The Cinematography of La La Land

What is up my name is Matt working for Cinematography Database and in this video We're gonna be looking at the cinematography of La La Land and I hope you enjoyed my fake piano cover I can't play the piano, but though I did used to be a jazz drummer This movie got me in the feels and I was not expecting that at all I don't know something about trying to make it in show business while your significant other is also trying to make it in show business That hit a little bit close to home for this guy, so I want to get into that But looking forward to breaking this down. This is shot by, well, let's get into it now
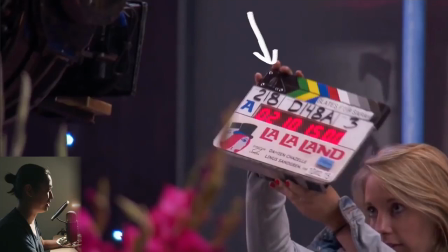So here is our lovely slate photo like it a lot. This is a really cool slate Directed by Damien Chazelle.
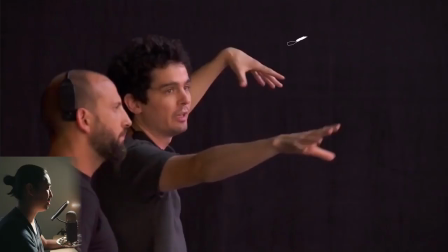Is that how you pronounce it? I should have looked it up and Linus Sandgren Here's a picture of Damien Directing and pretty young guy to be doing such big projects and this is Ari the Steadicam operator Which we will talk about a little bit later. Pretty cool. And this is our DP Linus Sandgren appreciate the long hair appreciate that a lot and as all of you probably know at this point I should have made this breakdown a long time ago Linus was nominated and won Best Cinematography at the Academy Awards in 2017 so congratulations and he gave a really great acceptance speech nice and short no Jaws music for this guy and he shouted out the crew both Ari and Bogdan and some other people who I don't know
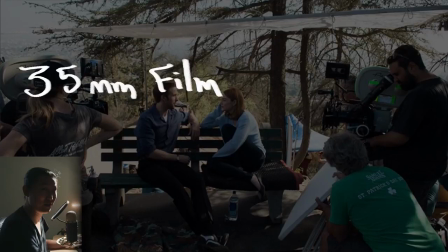as well so that's a real cool thing this film was shot on 35mm film so it's like actually a film not a digital movie
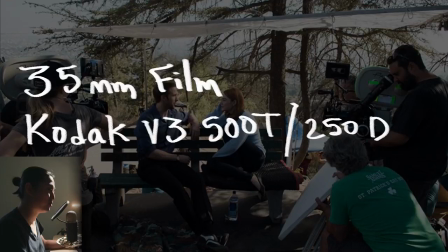or a video like everything else It was actually shot on film, and it was shot on Kodak Vision 3 500 tungsten for most of the movie. A lot of it's very dark, so you can imagine using 500 tungsten makes a lot of sense. And for the bright scenes, perhaps like the one in the background here, they were using 250 daylight for the exteriors.
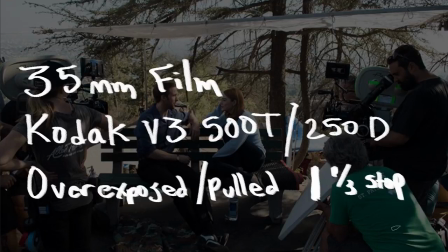He said in the American Cinematographer article that he overexposed slash pulled one and one third stop for the film. So he gave it a little bit more light than it needed, technically, and that's a pretty safe way to do film. and that's going to help protect the blacks and make them less grainy,
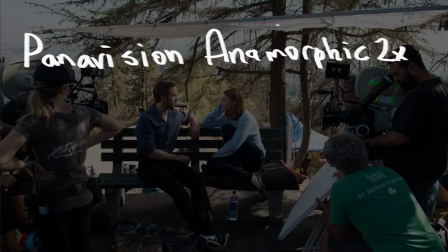kind of similar to how we talked about on the FS7 video if you watched that one. They shot on Panavision cameras and anamorphic lenses, 2-1 squeeze, the C-series,
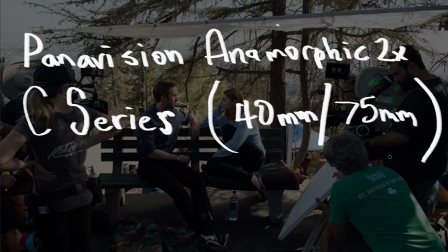and the 40mm and the 75mm, he said, were the go-to lenses, primarily leaning on the 40mm for the wider shots, and we'll look at some examples of these lenses moving forward, but anything wider than this has a lot of distortion,
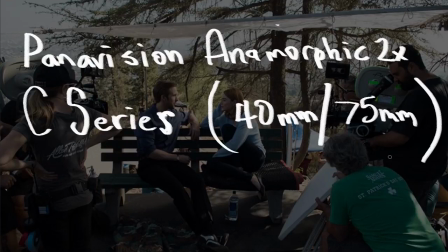which is characteristic of anamorphic lenses and maybe why you want them he said that they stuck to a lot of 40 mil though i would not be surprised if they used some of the 30s and 32s for some of these other shots especially the oneers which is the whole movie is like a oneer there's a lot of distortion in the movie it's cool it has a nice look there's a lot of vignetting it's it's pretty it's got a little bit of that dirty look to
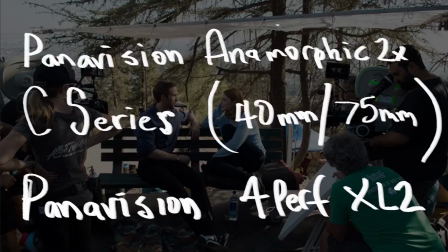it so uh they definitely pulled that off and finally here pandavision 4 perf xl2 cameras so they shot 4 perf which means they were going through a lot of film, a lot faster than they were supposed to be or had planned to. This was planned as a three perf movie, they said. So they had to rehearse more and shoot less.
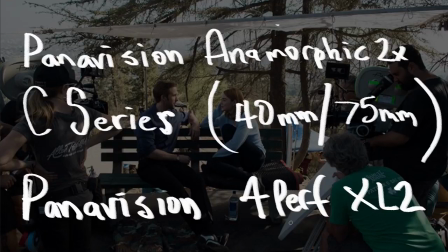So add a lot of pressure on top of all these actors and one takes and doing them at sunset and magic hour, the fact that you only have so much film. So a lot on the line for a young director in DP, but they pulled it off, didn't they? It worked out pretty well in their favor.
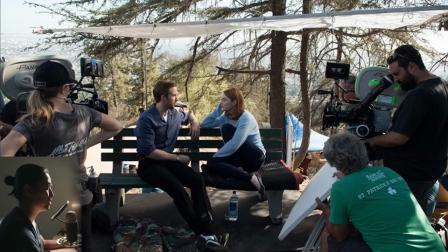Maybe that's how we should be making movies. So perf shooting 35 millimeter film with rc series anamorphic lenses they said that they shot two cameras when it was dialogue like this
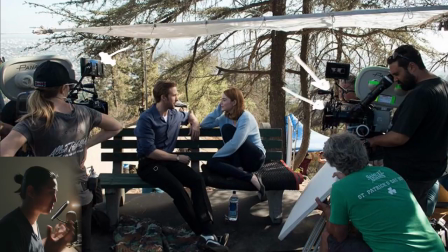and there's a lot of pretty dynamic arguments and things happening so in that or for that reason they were able to shoot both ways and the director and a lot of directors like to work with work like this lately is you just shoot them you shoot them this way uh at the same time as opposed to single one by
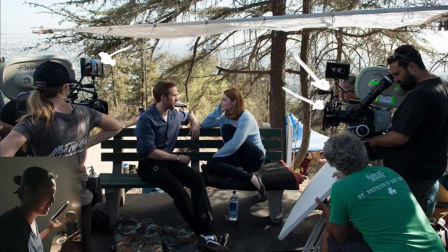one and you let the you let the actors just be a little bit more organic and reactive and you retain the timing of their acting and their momentum. You're able to capture that versus doing the one by one, you know, they have to react off of each other and it's going to be a little bit different every time and that does affect the performance.
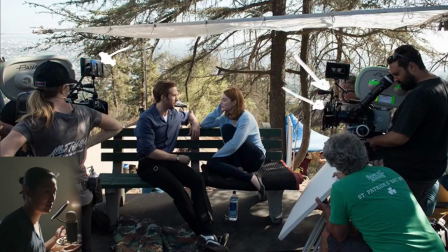So it's an expensive technique. I think two cameras is more expensive for most movies than it is for a single camera.
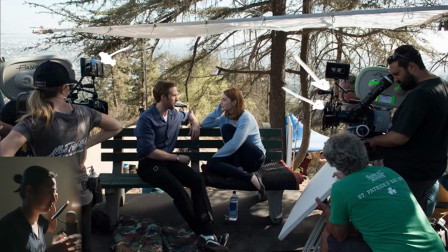Even though you might be saving time, you have to be a certain sized movie where the cost of the time offsets the cost of having an entirely separate camera package with twice the lenses, twice the film, well not twice the film but twice the all the accessories, twice the camera crew, another first, another operator.
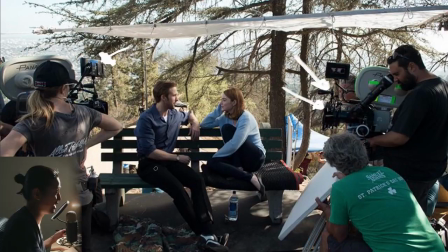Has to be a pretty big movie before that makes sense but for this one that's what they did and again worked out worked out pretty well didn't it?
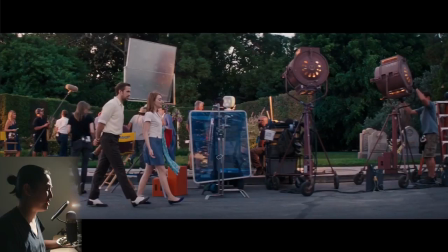What's interesting about this movie and it took me a while to figure it out is that it takes place in present day pretty much like they have iPhones and things like that But at the same time, you're thrown off because, one, he's into such old school jazz, which is like kind of from like the, I don't know, 70s, that sort of era, 60s maybe.
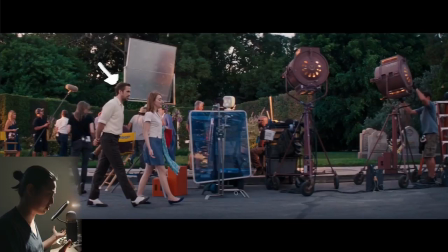And then the way that they dress is also very just classic. It's a little bit, it feels retro. Like, I thought it was like a retro film, like from the 60s or 70s, but it's clearly not. But then they only confuse you even more because here they are walking on the back lot and they're shooting with a Panavision XL2.
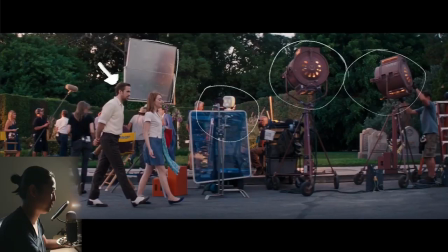So that means it's not the oldest. but then they're lighting it like really old school with like you know mole 20ks and like arc looking lights and silver reflectors which make no sense so when i watched this i was like is this retro why are they lighting it like so old school i didn't i didn't get it but it's it's a funny mix of kind of a throwback old school hollywood movie and a modern film and
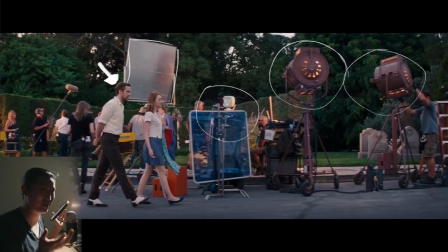it kind of like seamlessly transitions in between them it was interesting to me but it threw me off in the beginning i didn't know exactly how to think about
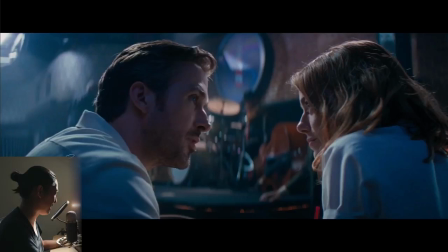it but now i still don't know how to think about it. So for these next four stills, we're going to look at what Panavision 35mm film looks like with the C-Series Anamorphic. So we have the oval bokeh back here. Very nice looking. There's always a little bit of halation or kind of black promest looking stuff that happens.
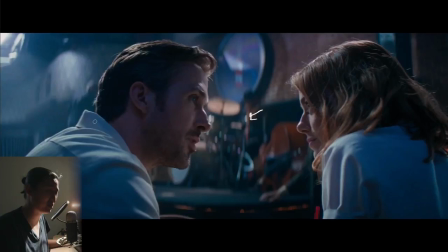I think with a lot of these and older Panavision lenses, they have a little bit of glow to the highlights. So that's something that's always nice here. So it kind of softens the detail here and of course softens the detail on her face. It's also with the roll off of the focus, it's kind of hard to tell where the focus is sometimes, but in a nice way, in a kind of a painterly way, versus there being like the focus is at my eyes,
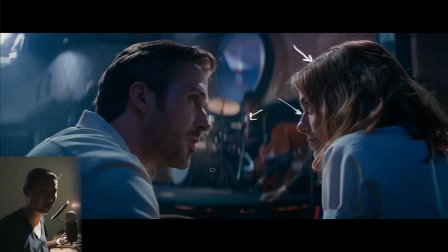and then it falls off super dramatically. I think with the Panavision Anamorphics and Panavision Primos that I've used a little bit of, the focus rolls off kind of slowly and gradually, so it gives it a nice feel, but I wouldn't say it gives it a sharp feel by any stretch of the imagination,
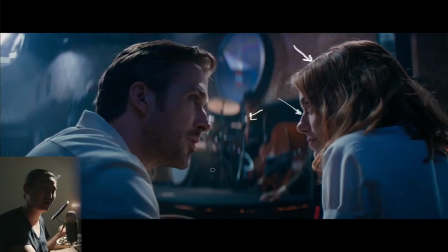but there is a sharp point in the lens, of course, but it's very organic and falls off very softly, and if that's the kind of look you want, like they wanted on this movie, then that's what you go with you're using the panavision lenses as far as the color correct linus said that uh at least in american cinematographer that the main thing that they added was a couple points of blue into the shadows and on top of uh pulling it a stop in a third or
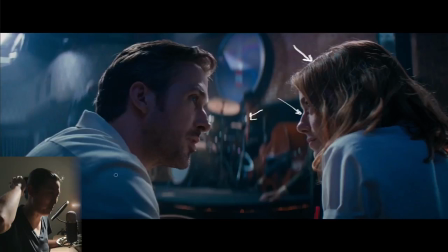a quarter or whatever that was he described it as the uh shiny black uh reflections in superman's hair because his hair is always like slicked back and reflective i guess that's how you do that i've never heard of anybody talk about uh that process before and giving it a name like that but i like that a lot so that's hashtag superman's hair for this one thank you linus very
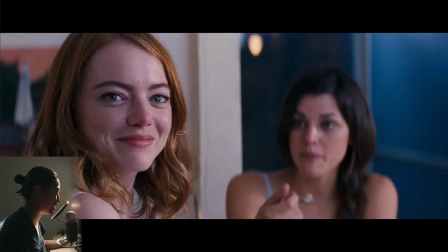very funny uh here's a pretty cool shot this one's pretty sharp actually so they might have stopped down you know on the 50 mil or the 65 something like that a little bit more telephoto not as wide there's a lot of shots where they get really wide and really close to uh emma stone and you can tell but this one looks like they stopped down
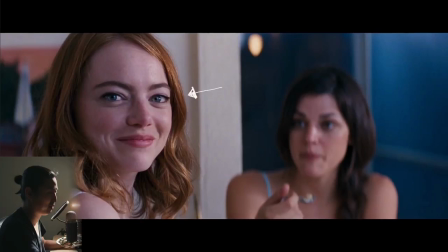there's a lot of sharpness here and um i just thought this was a really nice characteristic shot of what c-series panda vision lenses
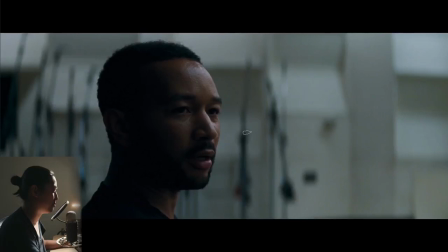probably look like or do look like here's another uh very anamorphic shot again i keep pulling out the 75 mil shots or 100 mil for something like this is definitely not a 30 or 40 mil i don't believe it seems pretty far to be over the shoulder of ryan gosling to be able
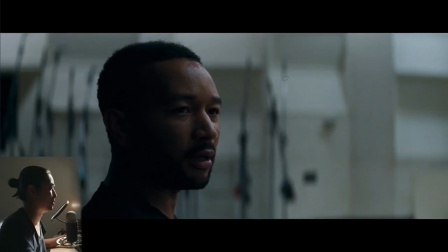to land in a shot like this and we see that not only does the this give you extremely shallow depth of field but even in the wider lenses maybe this is somewhat curved architecture i feel like these lenses do a little bit of this a little bit of that barrel distortion and uh
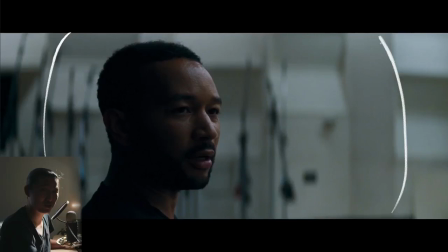it's a cool look it's a really sought after look and I I really want to shoot with these for something it's
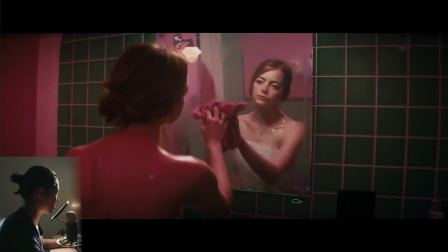going to be for YouTube so I don't know how that's going to work out but I will try and then here's the last shot that I wanted to analyze in this style just looking at the Panavision lenses and overall this is definitely a straight line here but it bows it out and you see the bowing that's happening on this grid
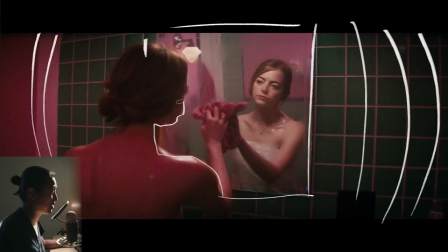of tiles here yet in the center fairly undistorted and something also to start to pull out that we're going to talk about more in